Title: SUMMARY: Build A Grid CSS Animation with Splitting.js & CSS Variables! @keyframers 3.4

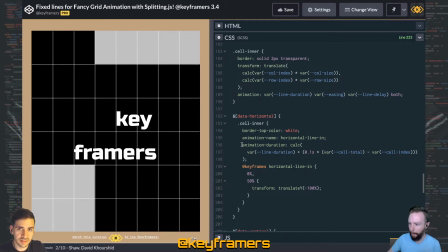Yeah, and that's like it's different than a normal stagger, because it's going to be a different duration for each, and it's sort of a nicer effect because they all end at the same time despite starting,
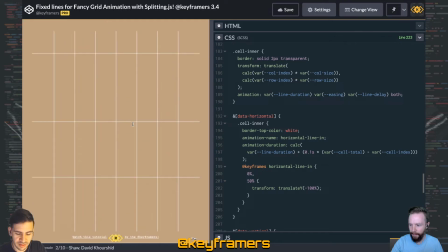or they you know, it's not like a jagged movement.
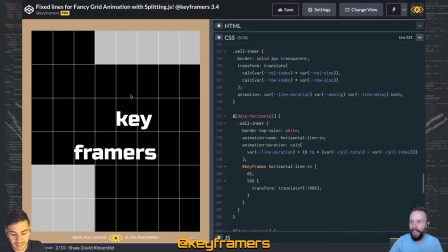I don't know how to describe it. Yeah, I like it. To me, it's a little bit smoother because you're expanding the time of the animation rather than offsetting where the animation starts.
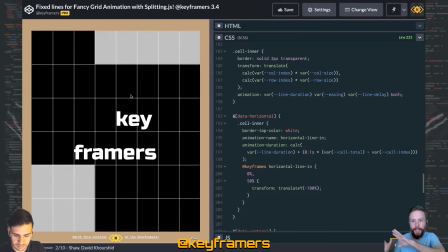So they're basically all starting to move at the same time, but they kind of slowly settle into place,
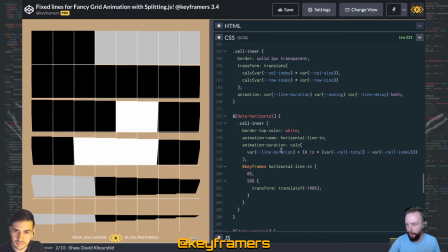depending on how much of a stagger you have. Yeah. So I'm using those
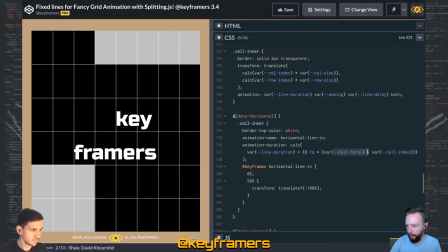Splitting.js variables there, just using the cell total minus the cell index, so that the first one is actually going to be last, and the last will be first. Getting biblical on you there.
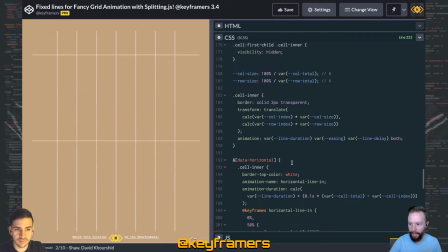That's basically the lines. It's actually a much simpler setup than we were even working with.
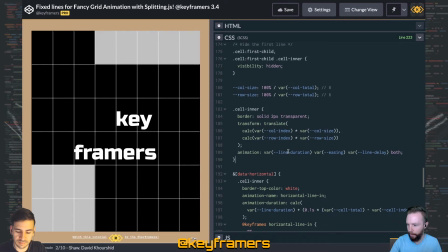It just, my brain was not working that day, and I'm so sorry, David. We have those days. It's okay. They're called Mondays. But yeah, anyway, this was just a quick follow-up to it.
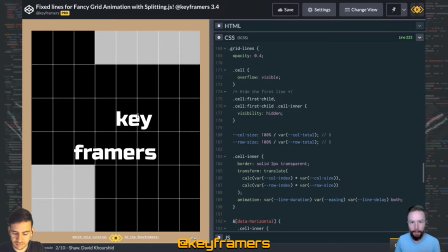I'm gonna cut back into our other explanation of the like grid background and the text animation, because that's all still the same. And there'll be links below to both versions of it.
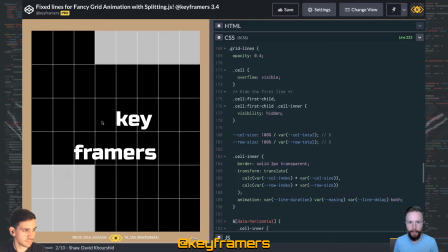And we'll also have the link to the full live episode if you want to see the full explanation. So Yeah, here we go.
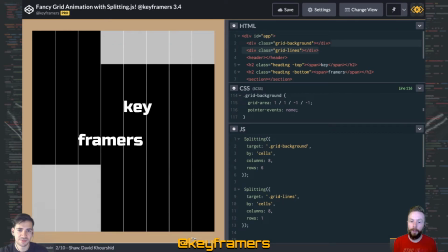Our show is supported by our sponsors, CodePen at codepen.io, CSS Tricks at css-tricks.com, and viewers like you. You can pledge at patreon.com/keyframers.
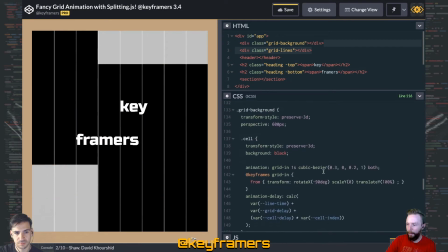The links are available below. The grid background is slightly more complex, but not too bad. So we have an animation on each of the cells, this grid in animation.
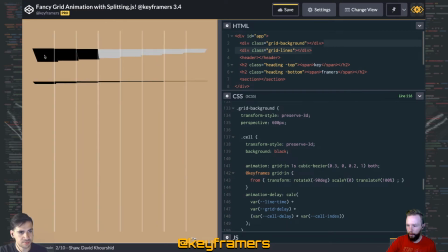So we've got a rotate X that gives it a 3D transform. That's this kind of animation there. A scale Y, just so that they don't actually appear until they start animating in.
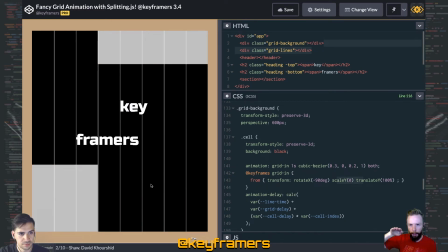With a 3D transform, even if you rotate something so that it's perfectly facing the camera, you can still see little bits of it.
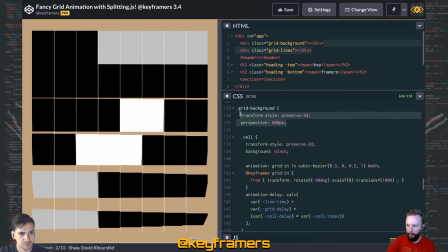And we're applying our perspective and the 3D kind of context
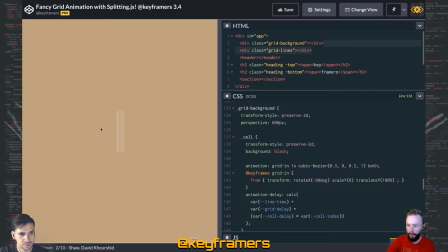here to the full grid background so that you get kind of that 3D,
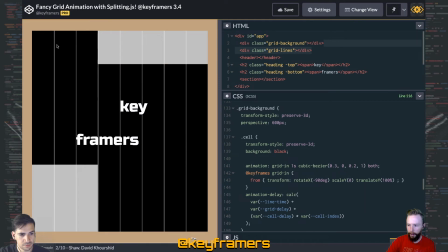true 3D effect where, you know, these are a little bit more angled and these are a little bit more angled, but in the center, they're a little bit more dead on. And then the translate Y just kind of gives them a little bit of like fly in movement. So they're rotating in a little bit like that.
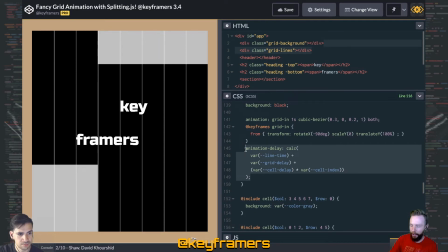And the real special kind of magic of the effect is by this animation delay here. So we've got a few variables up at the top that's just helping us coordinate the animation.
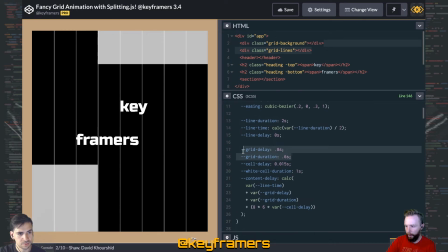We want to delay everything in the proper way. Grid delay and grid duration are the main things there. Grid delay. Plus each of the cells has a cell delay times the cell index.
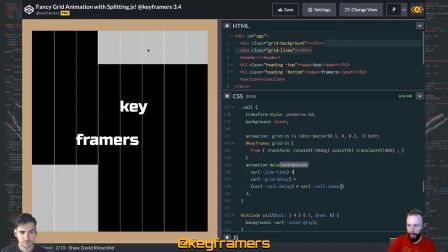So 1, 2, 3, 4, 5, 6, 7, 8, 9, 10, 11, 12. That just going down the line, that helps them stagger in from top left to bottom right. And those, this is a variable applied by splitting.